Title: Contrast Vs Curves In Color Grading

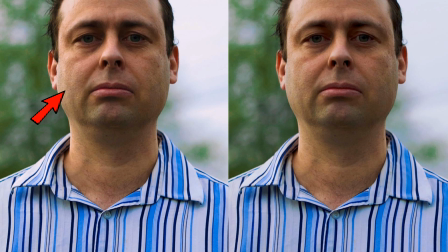[4:23]
The left one has brighter highlights and almost seems a little sharper. It's starting to look more the way I want it.
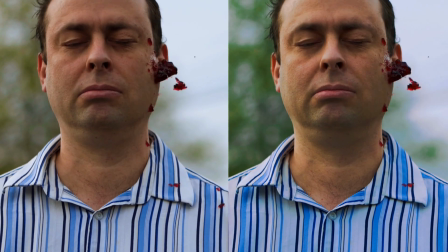Okay, this is from my unhealthy food video.
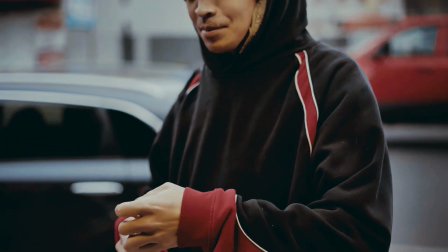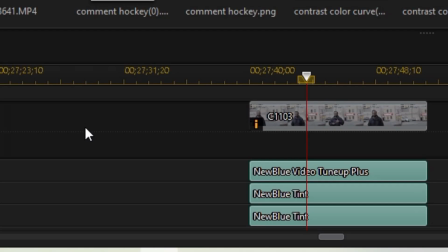[4:46]
Now, first I added these effects plugins, New Blue Video Tune-Up Plus and New Blue Tint.
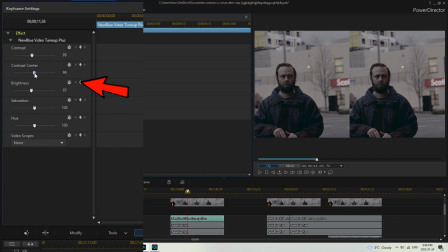[4:52]
The Video Tune-Up Plus gives us a simple way to use contrast center and contrast,
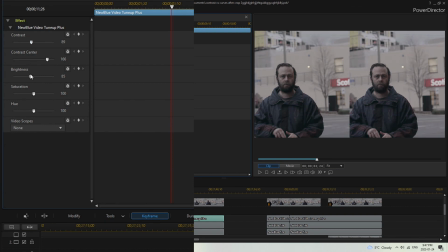[4:58]
which I lowered here to balance out the highlights, particularly on the subject's face.
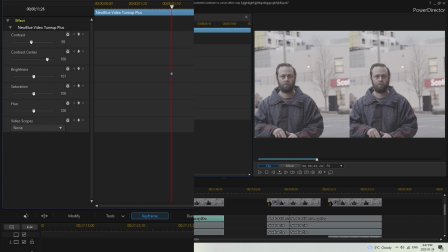[5:03]
I also brought down the brightness
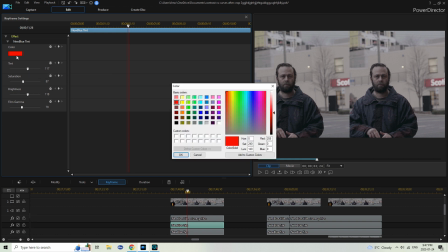[5:07]
With the tint, I've used two of these effects plugins in order to blend one which uses more red overlay and one with more green.
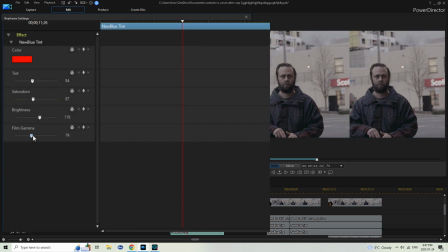[5:15]
It comes out almost the same, but gives the color more depth. And I have the film gamma turned up to 79, which, as you can see, increases the shadows.
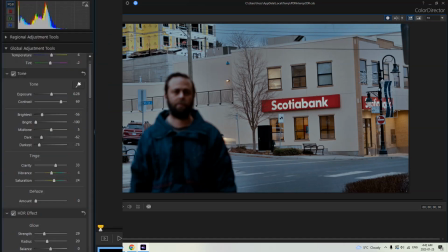[5:26]
Now for both sides, I have the blue channel adjusted. But after that, on the left, the tones and contrast have been increased.
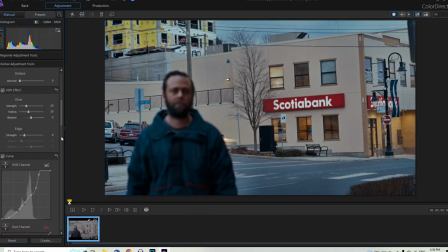[5:35]
But on the right, just the Luma curve has been used.
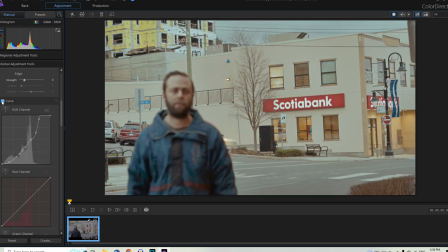[5:40]
Like if I take it off, everything gets way brighter.
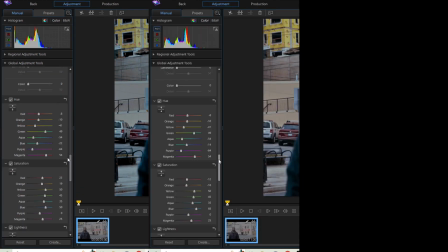[5:45]
On the second example, I changed the saturation and lightness to give the right clip more of an orange look.
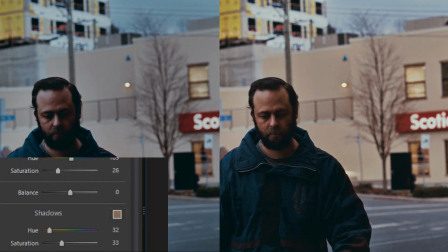[5:52]
But it was mainly the shadows and split toning that did this.
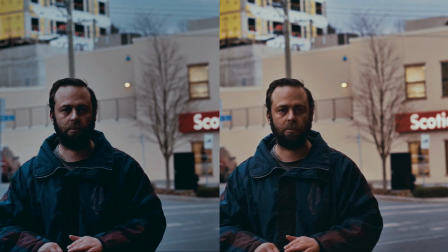[5:57]
I also like to add a bit of sharpness, and to smooth it out, you can use video denoise.
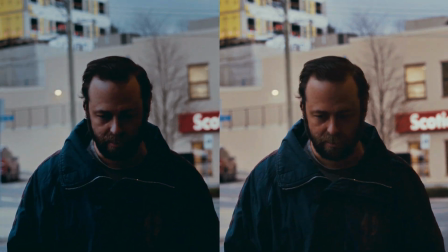[6:03]
I use them in both here. Let's see what that looks like.
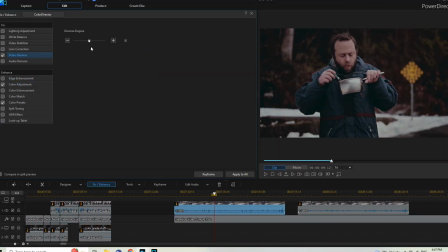[6:09]
Now look at this one. This is me eating noodles here. Now the contrast is actually up to 69 here in the color director.
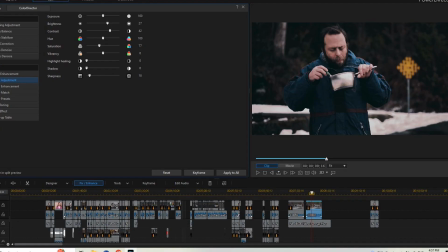[6:17]
No curves though. Mix contrast and tones and curves onto the right clip.
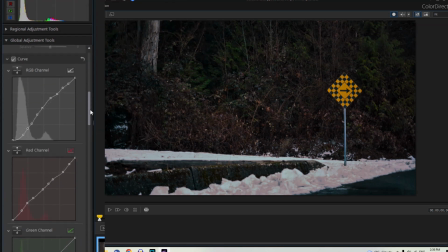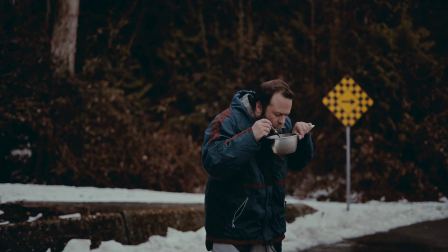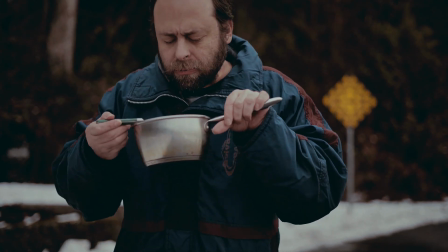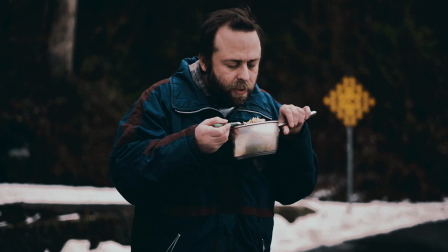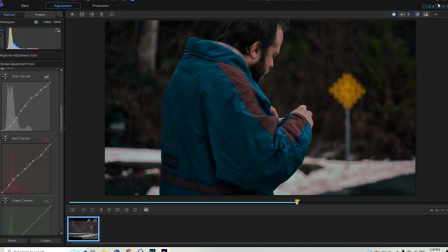[6:49]
Okay, so that's enough here. We're gonna show some clips, and that should be good. Subscribe to my channel and have a good lunch or whatever time it is. Yeah, so make sure to subscribe to my channel. Hello, Two Shot fans, and today we're here with an instructional video on color grading, contrast versus curves. Or what are curves? Is that something someone just died out there? I'm going blind from the light that's in my eyes. It's f***ing insane.
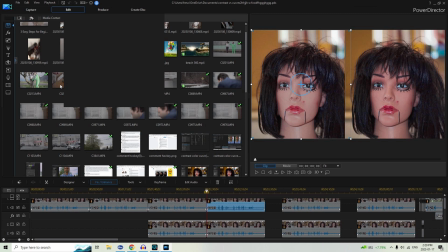[7:20]
It's going to be a little more difficult to see the difference in the skin tones on a mannequin than a human, of course. Timeline mode. So we can get a sync. We'll play something with some volume. Tree.
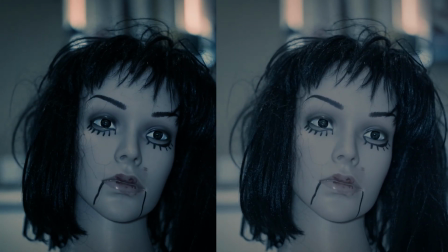[7:34] I love you. I love you.
So what we want to have is nice, smooth shadow to highlight roll off. So darker tones.
Love you.
I watched this video called